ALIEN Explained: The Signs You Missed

A stark corporate logo, a golden W, the future's answer to the McDonald's arches. It says, you don't work for yourself, you don't work for your captain. You work for the company. Period. Division patches are where Cobb's semiotic standard hit hardest, and Mollo codified them into uniform design.
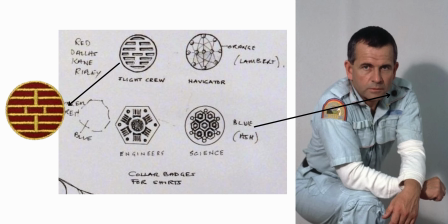276s
Engineering was a hexagonal design, rugged and mechanical. Parker and Brett wore these, the working class mechanics.
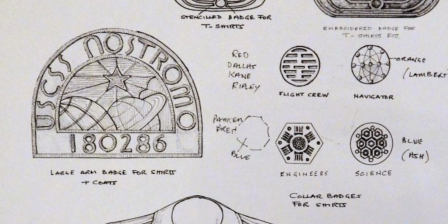285s
Science was a blue circular emblem of stacked lines and circles. Ash carried this one, linking him to logic and detachment, fitting for a synthetic hiding in plain sight. Navigation and command were marked by sharp, triangular orange insignia.
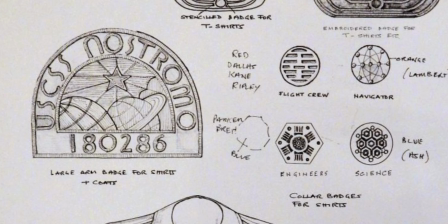302s
Dallas and Lambert carried these, marking them as the ones meant to steer and decide. Flight crew carried a red division patch, worn by Dallas, Kane, and Ripley in Malo's sketches.
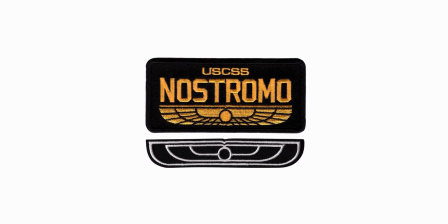314s
The winged sun patch was the most mythic symbol of all of them, an Egyptian winged sun evoking timeless power. It ties Weyland-Yutani not just to the future, but to empire and destiny.
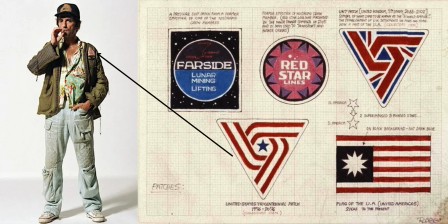329s
Then, there's this really cool tricentennial patch. Ron Cobb himself designed it, and his signed production art clearly labels it as the United States Tricentennial Patch, marking 300 years since 1776.
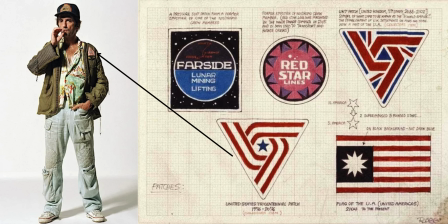344s
The design looks exactly like something pulled out of the bicentennial celebrations of 1976. Red stripes sweeping into a blue star, laid out on a triangular field. Cobb even described it in his notes as a commemorative item, the kind of thing a crew member might wear as a keepsake. In the film, Kane's jacket carries the patch. It's patriotic, a little nostalgic, and maybe even a little absurd. But that's what makes it so perfect. On the Nostromo, you see corporate logos and semiotic glyphs everywhere. And then you catch this splash of old Earth pride hanging on. It reminds you that even in deep space, people cling to history, to nationalism, to symbols that don't quite fit the world they're in anymore. The genius here is subtlety. You don't consciously register all of this while you're watching the film, but subconsciously, the patches cue you in. Who's blue collar? Who's the suit? Who's in charge? They also remind you that the crew are simultaneously individuals with names, members of a shared ship, cogs in divisions marked by abstract glyphs, patriots of a long-dead Earth milestone, and ultimately, property of a megacorporation with imperial ambitions.
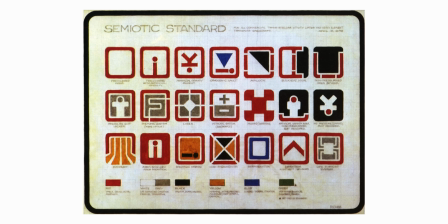430s
The semiotic standard went far beyond uniforms. Cobb's team designed more than 30 glyphs to mark every conceivable function of a spacecraft. Most of these never got their close-up on camera, but their presence transformed the set. I'll describe a few of them here and see if you can figure out what they are. They get easier as we go. Alright, this one is easy if you think about it. A stick figure being squished with blue.
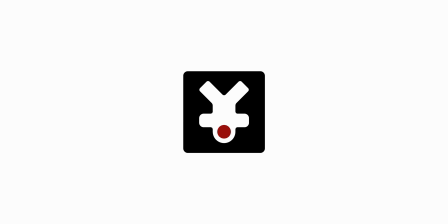463s
Cryogenics. How about a circle going around a naked stick figure torso and head?
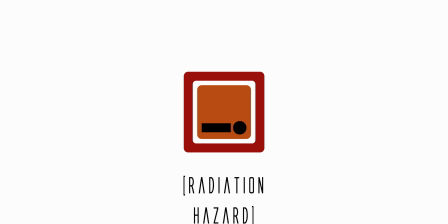470s
Or a glowing stick figure that is almost certainly dead? Or a red stick figure saying Each glyph was color-coded. Red for danger, yellow for caution, blue for utility, green for safety. A universal language designed to be read at a glance by a multinational, multilingual crew.